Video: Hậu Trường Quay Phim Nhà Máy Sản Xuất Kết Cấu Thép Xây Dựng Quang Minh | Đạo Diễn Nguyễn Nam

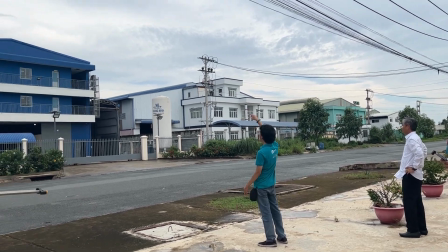3, 2, 1, chào!
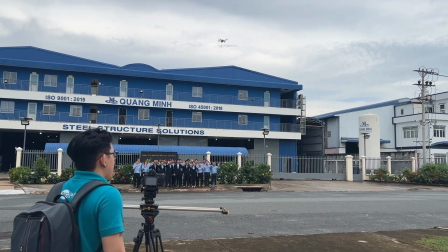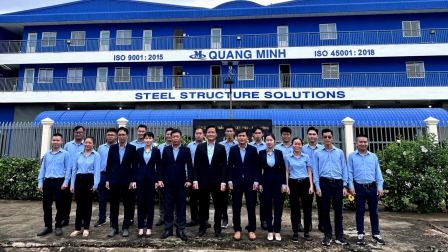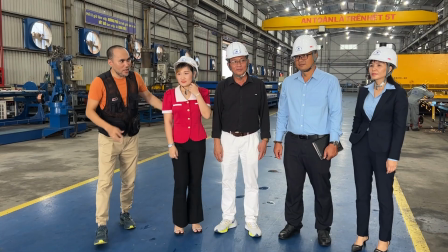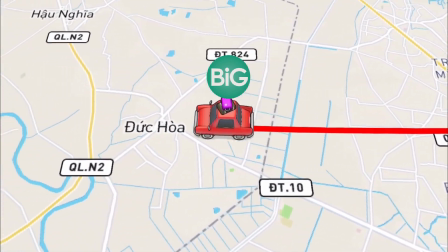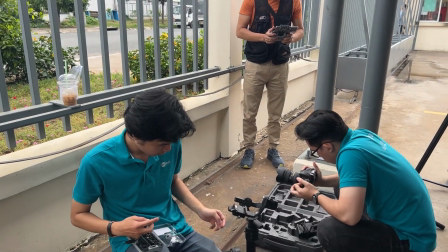vì anh tin rằng việc chuẩn bị tốt là chìa khóa để có một ngày quay xuân sẻ và hiệu quả.
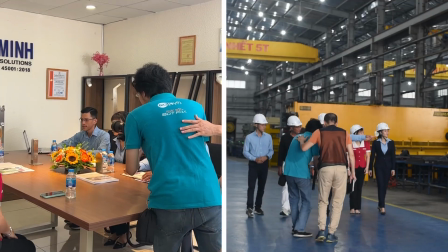Trong dự án lần này, đạo diễn Nguyễn Nam đã khéo léo kết hợp quay tại nhà xưởng và văn phòng để tạo nên bức tranh toàn diện về hoạt động công ty.
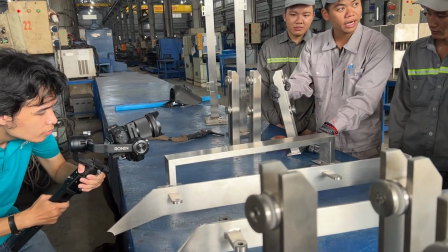Tại nhà xưởng, vì đặc thú mô hình khá rộng nên anh đã bố trí máy quay tiện lợi nhất cũng như các cảnh quay chi tiết về quy trình sản xuất,
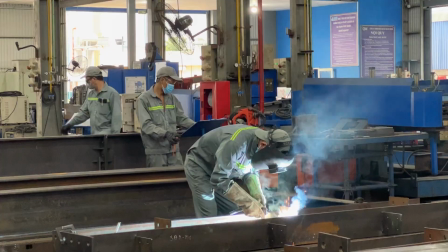công nhân làm việc và sản phẩm hoàn thiện được sắp xếp một cách logic và sống độc. Không những thế,
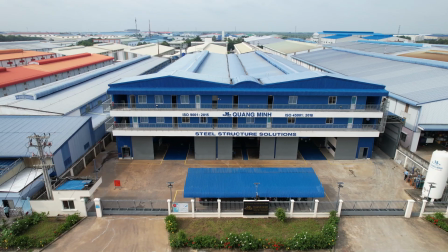anh còn sử dụng Flycam để quay những cảnh quay tổng thể từ trên cao bên trong và bên ngoài nhà xưởng để thể hiện được
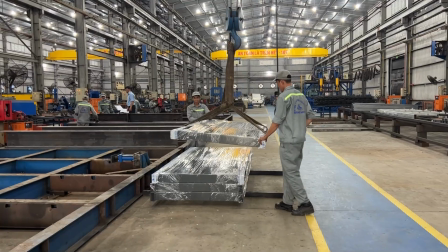quy mô và sự hiện đại các thiết bị máy móc giúp khán giả dễ dàng nắm mắt được quy trình và chất lượng sản phẩm
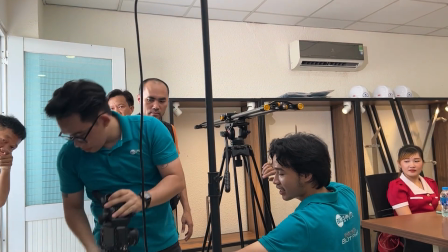của công ty Quang Minh. Kết thúc buổi sáng, đạo diễn Nguyễn Nam và ekip đã di chuyển qua văn phòng công ty.
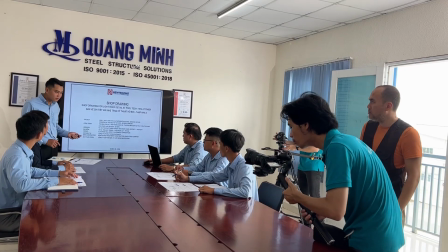Tại đây, anh chú trọng đến việc quay các cuộc họp, trao đổi công việc giữa các bàn lãnh đạo và đối tác khách hàng.
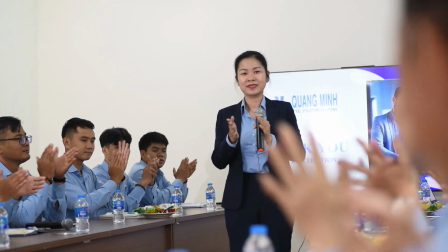Những cảnh quay này không chỉ giúp thể hiện sự chuyên nghiệp và môi trường làm việc năng động của Quang Minh mà còn tạo thêm sự tin tưởng và thiện cảm từ phía khách hàng thông qua những thức phim của anh.
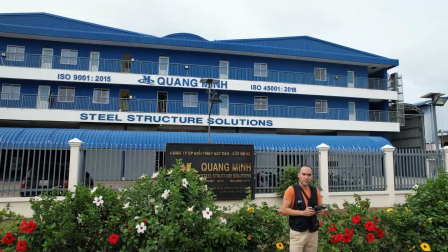Sau khi kết thúc một ngày quay phim,
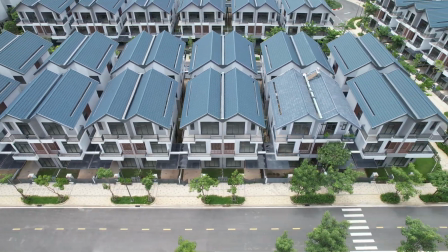đạo diễn Nguyễn Nam cùng ekip đi chuyển về lại thành phố Hồ Chí Minh để bắt tay vào những khâu cuối cùng của sản phẩm Anh luôn biết cách tạo động lực và khích lệ để mỗi ngày làm việc không chỉ là công việc mà
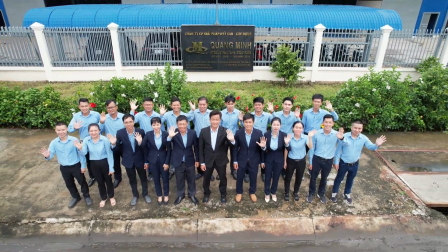còn là niềm đam mê và tinh thần sáng tạo không ngừng